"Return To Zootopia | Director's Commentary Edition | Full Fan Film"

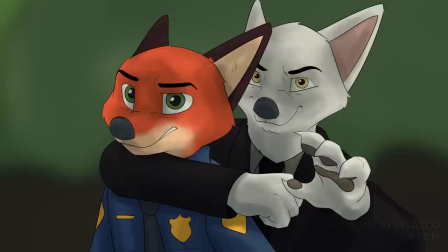[28:59]
Well, I mean, if they're going to start shooting inside a train, that's way more dangerous.
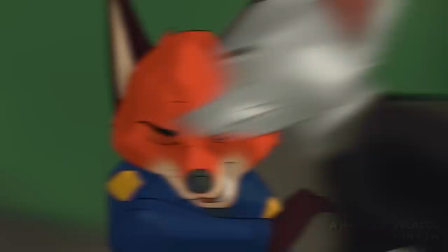[29:03]
So I don't know. But that was my thinking. I don't know. At the end of the day, it was mostly just for this scene where they fall off the train.
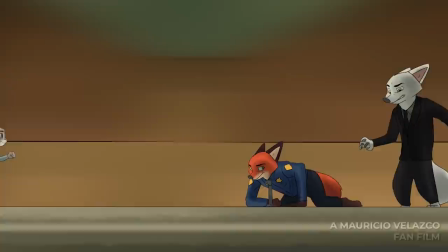[29:11]
And, you know, Flash goes. And then it was this cool scene, which I really liked animating.
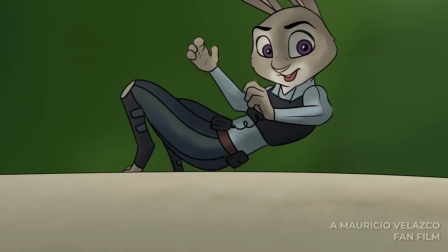[29:16]
And it was run, Judy. Bass drop time. You know, I really liked doing that, so.
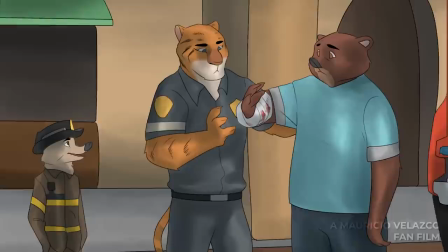[29:27]
And now they are in the water, so that was fun to animate. Yeah, if you can call that animating, I don't know if that's really animating.
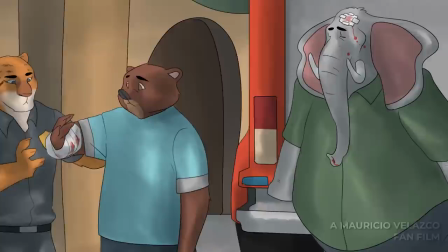[29:36]
And again, you see like all the carnage that happened, and it's kind of sad.
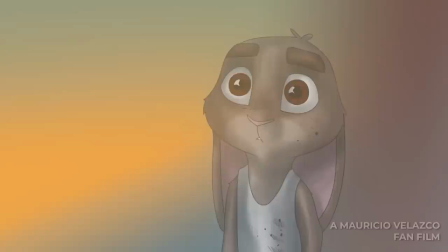[29:40]
And again, it's like, to reiterate, yeah, you should be happy that they got on the roof, man. Now, this is actually a late addition, and I don't think this was even part of the script.
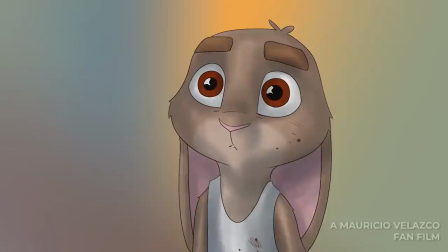[29:52]
This was just added because, you know, again, since I'm doing everything, I just added it.
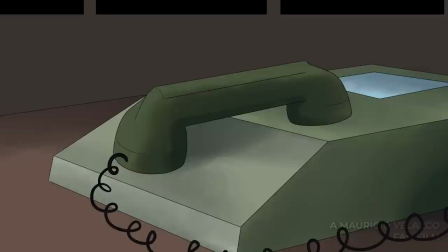[29:56]
And technically, since I didn't even need Anton maybe to voice Miles Walker, then I just, you know, added it.
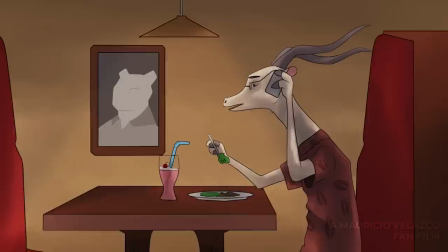[30:02]
And it was to showcase that Miles is tormented.
Sorry to bother you. It's Liam.
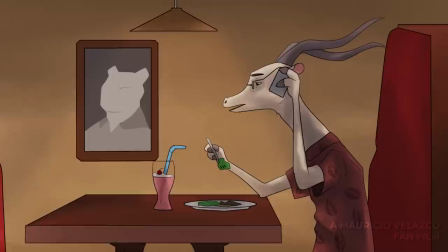[30:08] Oh, what's going on, Liam?
So here, Miles' voice, I don't know if you heard it, that's actually my voice.
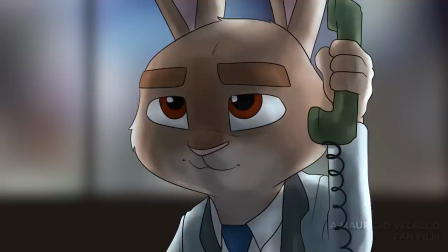[30:14]
And the reason why is because Anton maybe at the time he was a bit indisposed.
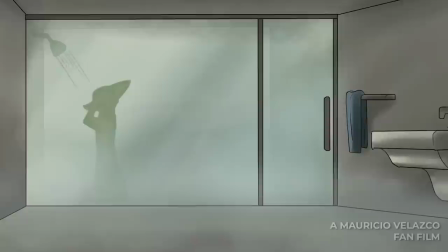[30:20]
I don't know if that's the right word. He wasn't available, right, to voice characters.
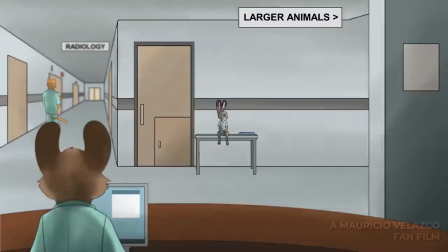[30:26]
The character Anton maybe because of... this is also fan service.
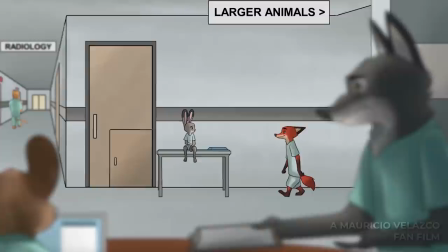[30:30]
He wasn't there to voice the character because he didn't have a mic at the time, so I had to voice him. And so I voiced Miles Walker for the scene, and it kind of sounds like this. His voice is a little weird.
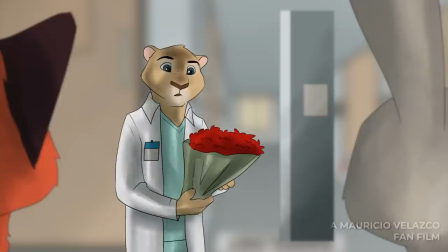[30:43]
When he voices Miles Walker, it's a bit high-shifted, so I had to kind of, like, alter my voice for it.
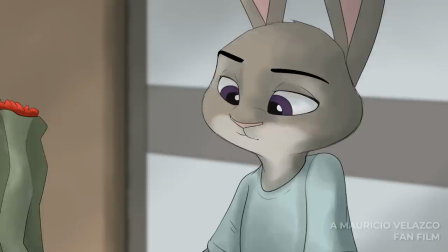[30:49]
Now, this voice actor is the voice actor of Blanston, or later in the film, Jack Savage.
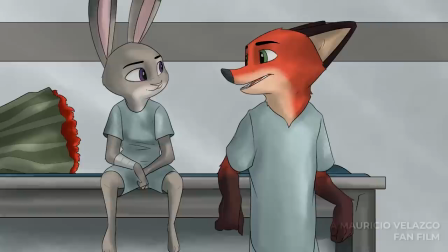[30:56]
And I needed someone, and I didn't want to use my voice again, so I decided I'm just going to have him voice that, and I'm very grateful for him.
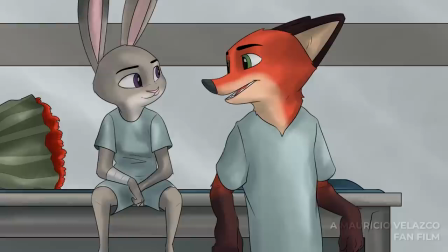[31:04]
So that was great. Now, again, I really wanted to showcase how close these two are getting, and because they're...
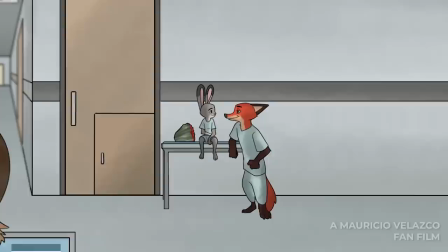[31:12]
I don't know if you can tell, they're literally shuffling slightly closer to each other, little by little.
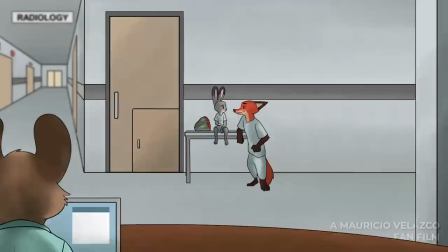[31:18]
And I wanted it to be like, they're definitely emotionally getting closer and physically getting closer.
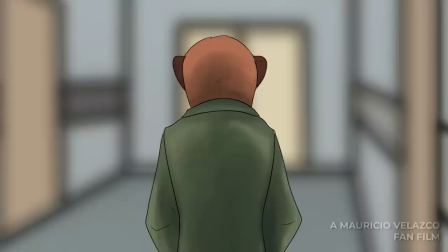[31:24]
And that gets even more obvious later on in the movie, and eventually, you know, they bang, so.
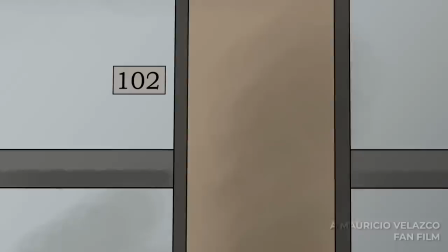[31:31]
Now, there's the, what is this guy called? Timon. If you can tell, that's because Timon from Timon and Pumbaa, it's the same animal.
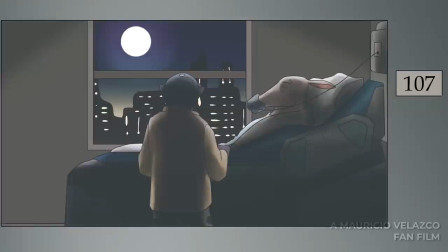[31:39]
But his name is Tim. So he's looking for Mrs. Shell, who is just happens to be in the same hospital.
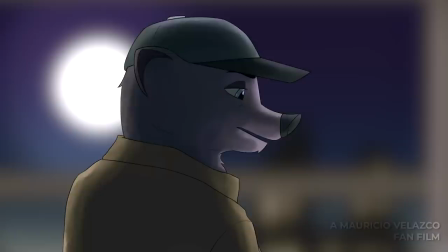[31:47]
I really liked doing this shot because of just the night sky in the back. I could have definitely made it better, but whatever.
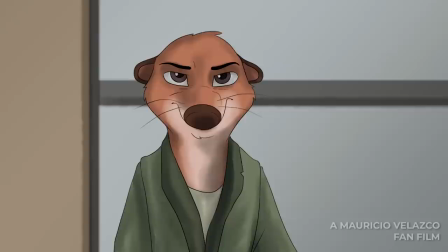[31:55]
So again, same voice actor, Blanston. Yeah, so.
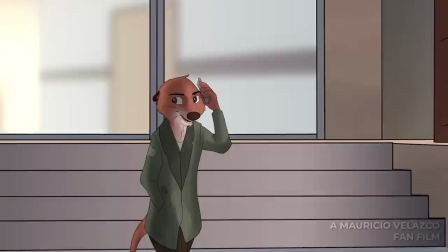[32:03]
Tim sees this, and he's like, God damn it, can't kill her here.
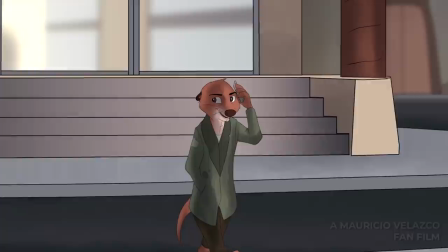[32:07]
So he goes outside, and this is where we meet our delightful secondary antagonist, who I really...
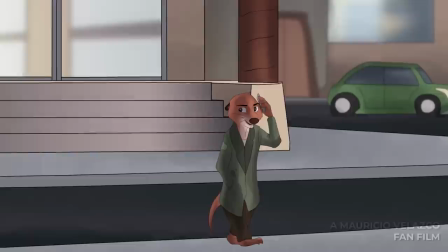[32:16]
This scene that's going to come is probably one of my favorite scenes from the entire film, and that's because of how genuinely disturbing it is.
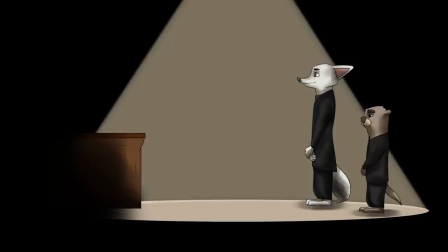[32:24]
Like, this would never be in a Disney movie, obviously, but I just really liked doing it a lot, and it's this scene.
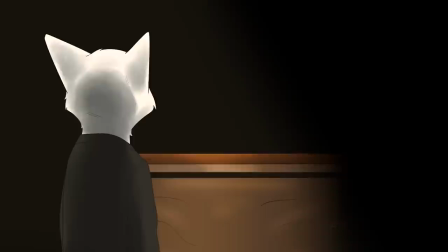[32:31]
And it feels very crime drama-ish.
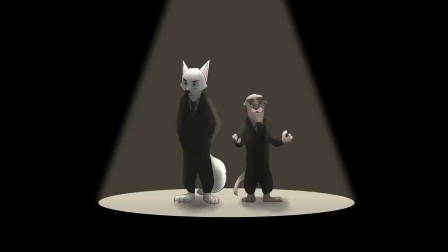[32:36]
I loved voicing, I think, what is his name? Damn, I can't, because I voiced Healy,
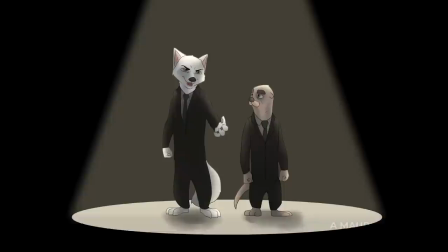[32:41]
and I voiced the, you know, this otter character, but, I can't remember this guy's name.
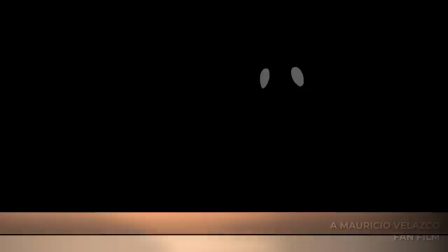[32:49]
Was it Mike? I think his name was Mike. But you know the sheep character, the bad guy here, and, he had to speak like this, kind of like that.
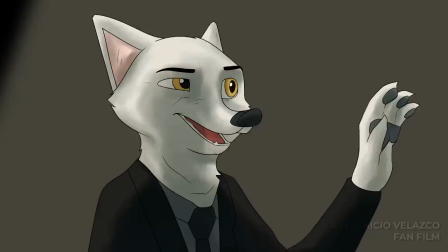[32:56]
My voice is kind of dead, guys, so I can't really do it, but, it was very fun to do this guy, really fun, and it was really fun to do Healy, so that was great. This was just so fun. It was, man, I had a blast doing this fan film, dude. I really did, so I'm very happy about that, but I'm happy that people enjoyed it.
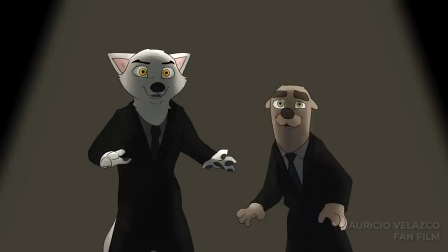[33:14]
That's what I'm happy about. And you know, they're freaking out, and then...
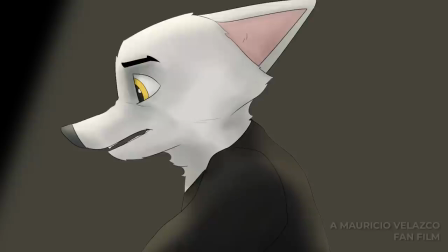[33:22]
I hope without interference. I left a little bit of, just no noise.
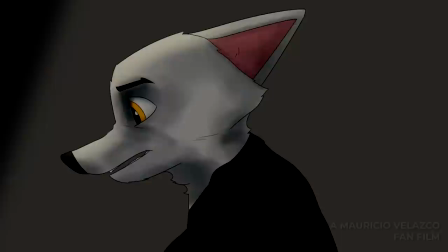[33:27]
So you could just kind of take in, like, dude, this guy just got shot, man.
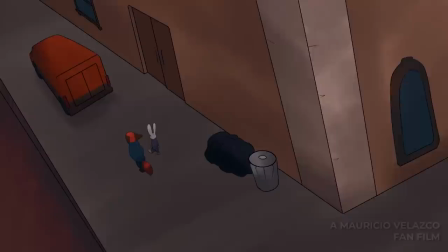[33:31]
And, again, he obviously didn't deserve getting shot because, you know, nobody deserves getting shot.
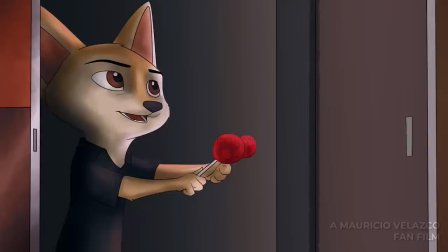[33:39]
And, yeah, so, yeah, kind of sucked for him.
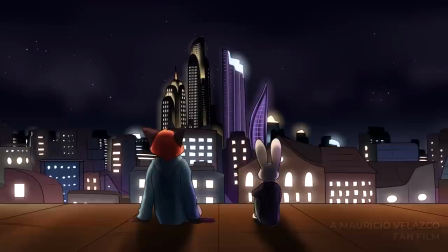[33:44]
But also, Healy and his partner, the otter character, are names of the main characters from the film The Nice Guys.
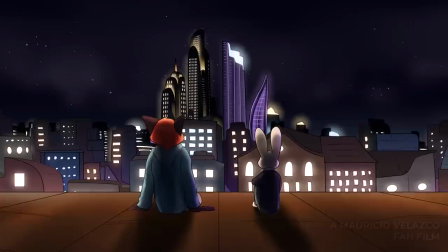[33:52]
And that just goes to show how much I love The Nice Guys. And this is probably one of my favorite, most iconic shots from the film.
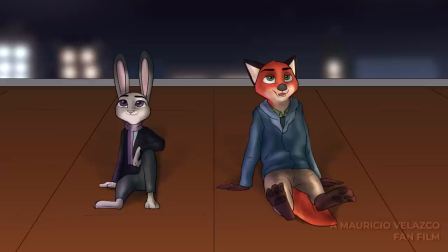[33:58]
This is probably one of my most favorite and iconic shots from the film here. Yeah.
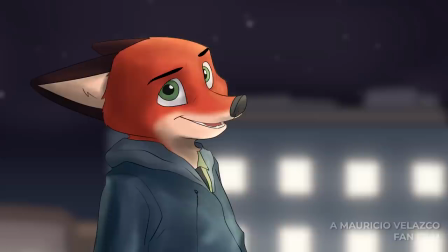[34:03]
It is. I, you know, thinking back,
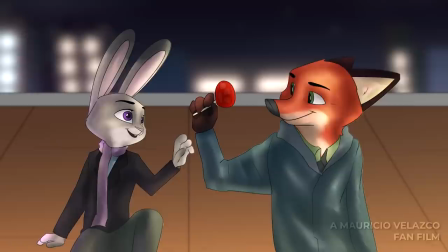[34:12]
this conversation, I feel, you know, again, I this is one of the first things I wrote, and this didn't change too much.
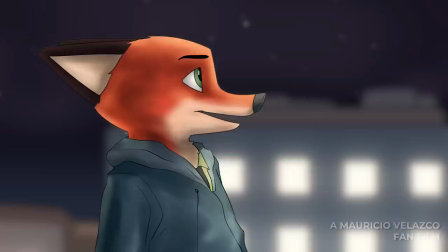[34:18]
This is when I was, you know, 17. Again, relationships are kind of awkward.
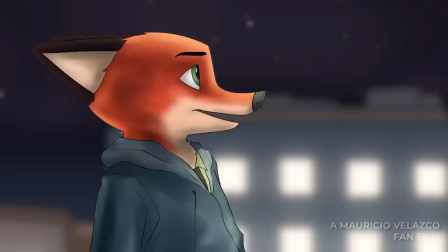[34:23]
They're never smooth, so I wanted it to feel a little awkward. Maybe it's a bit too awkward.
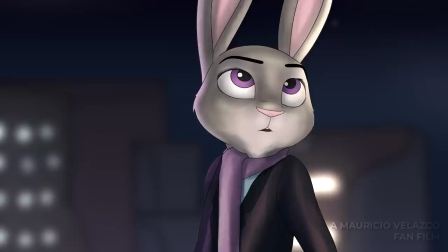[34:28]
I feel I could have written it better, but I still think it gets the point across that
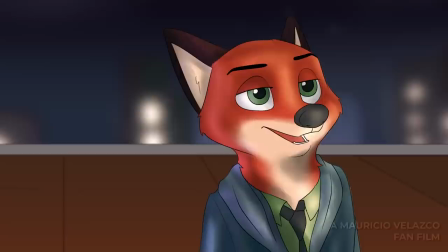[34:33]
you know, there's something between them, and, you know, both of them have stuff in their lives that's kind of,
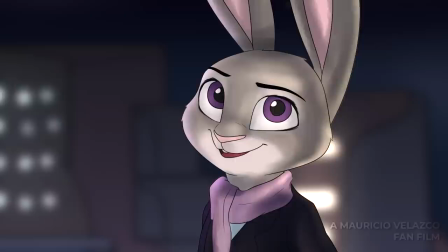[34:39]
like, messed them up. So, yeah, especially Nick here, because he's saying, like, you know, oh, when I was younger, I used to come here and think,
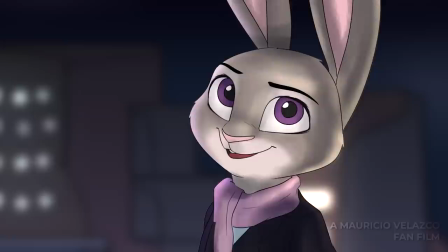[34:47]
and this would have made a lot more sense if I kept Marion,
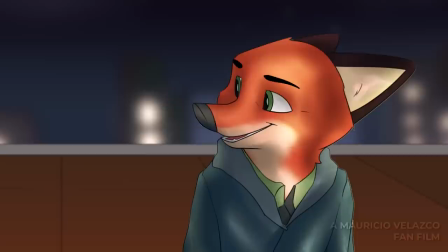[34:51]
Nick's mom, in the movie. Especially when he says, my mom used to tell me to just sit here and think, and listen to, like, life.
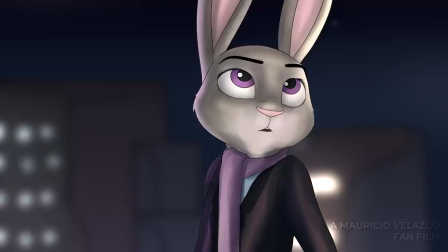[35:00]
And there was going to be a flashback to that.
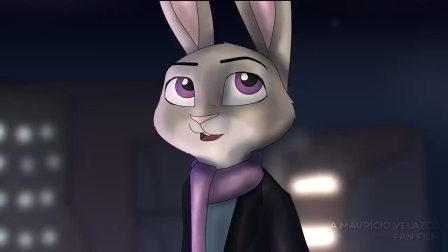[35:02]
That's what Nick's dad told Nick's mom, and then Nick's mom told that to Nick, and that's where he got it from.
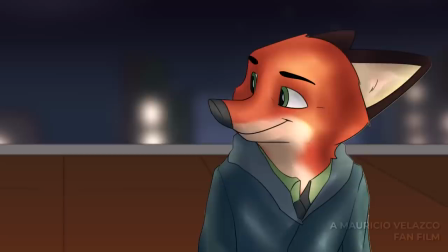[35:10]
But it was cut, so, yeah. But, again, it was a little bit too out of nowhere, so I decided I'm just going to cut that storyline out.
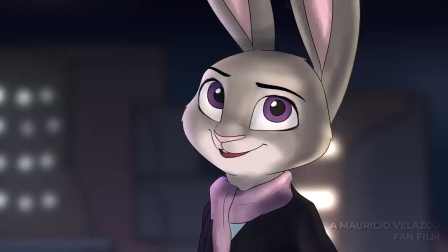[35:22]
Now, I really do like this conversation, for the most part, and I like... you know, the idea that these two are
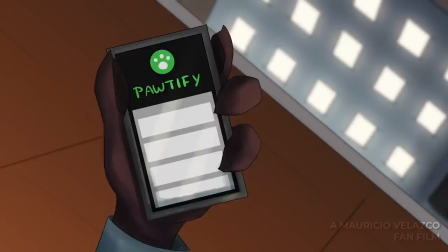[35:32]
alone in this isolated location, just looking out at the city that they both live in.
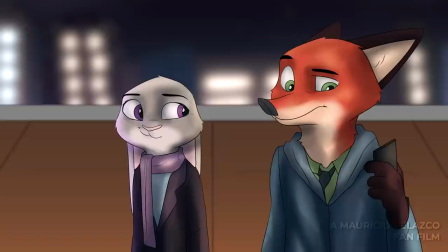[35:37]
And I don't know, it's just something very intimate about it, which I kind of like. And of course, there's Spotify, because of Spotify.
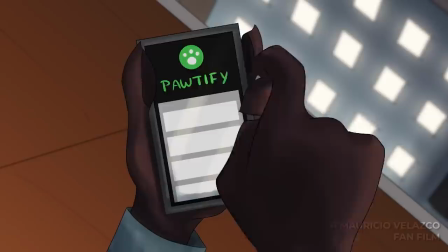[35:44]
And yeah, there's a bunch of music here, which I used covers from on YouTube.
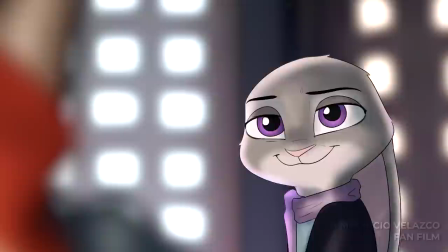[35:49]
And thank you for the covers, whoever voiced those covers. It's in the credits somewhere, so I obviously credited them.
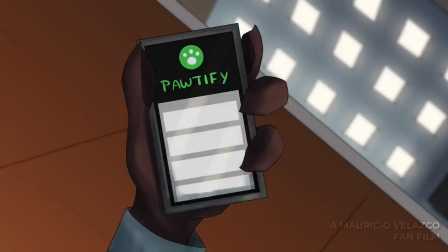[35:55]
I'm not going to be an asshole. But yeah, there's that.
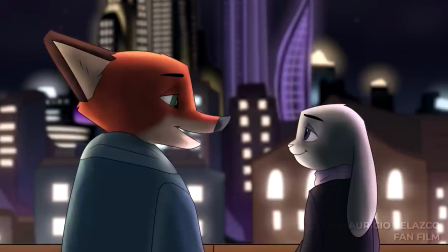[36:02]
Thank you. I was looking everywhere for that. I wanted there to be, like, this chemistry, which is very obviously, like,
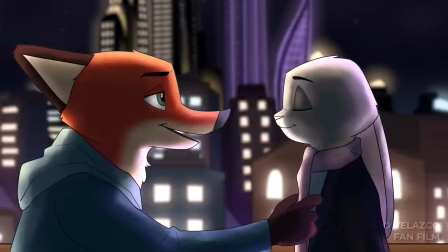[36:11]
oh, dude, these two just, they need a room, you know, and wanted to get to that point without it being too extreme.
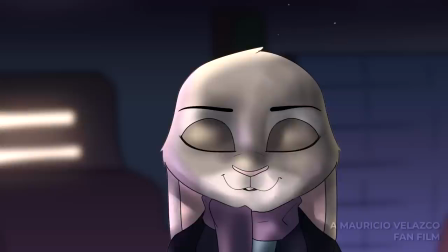[36:17]
And again, it's because,
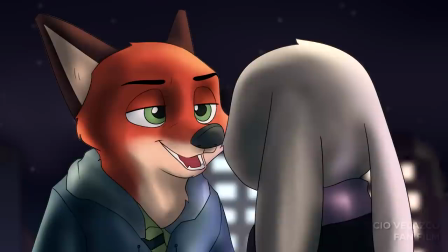[36:20]
again, you know, I'm obviously not a furry, but I wanted it to be, you could see these characters, if you replaced them with people, it would still work.
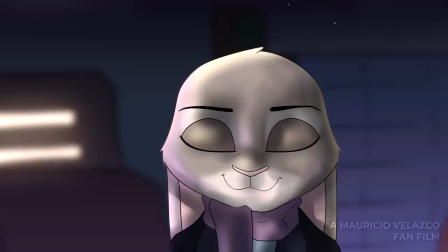[36:29]
And I wanted it to feel very human.
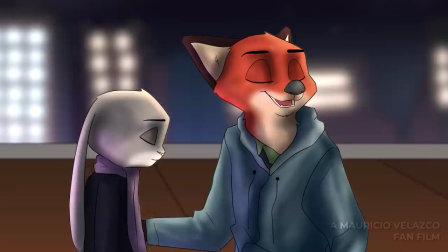[36:32]
And, you know, again, one thing humans have is, like, you know, a drive for that.
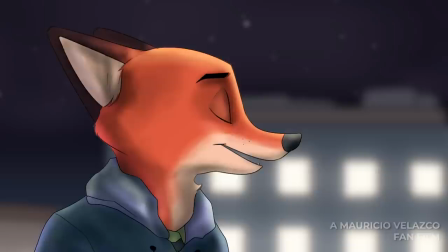[36:38]
And I wanted that to be apparent, because I feel like that's real, you know, and that's what people do.
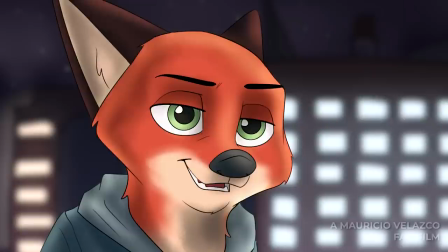[36:46]
And so I wanted it to be not subtle, you know, but not too apparent. So it was this middle ground. You know, obviously the staring is like, oh, dude, she wants to kiss him right now.
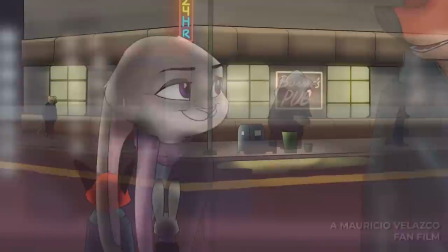[36:57]
Very, very obvious. And again, this is for the shippers, but also I do like romance stories, so that's another thing for me.
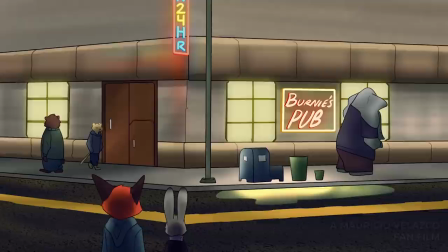[37:05]
But, yeah, in the end of the day, it was just I wanted the thing to feel real.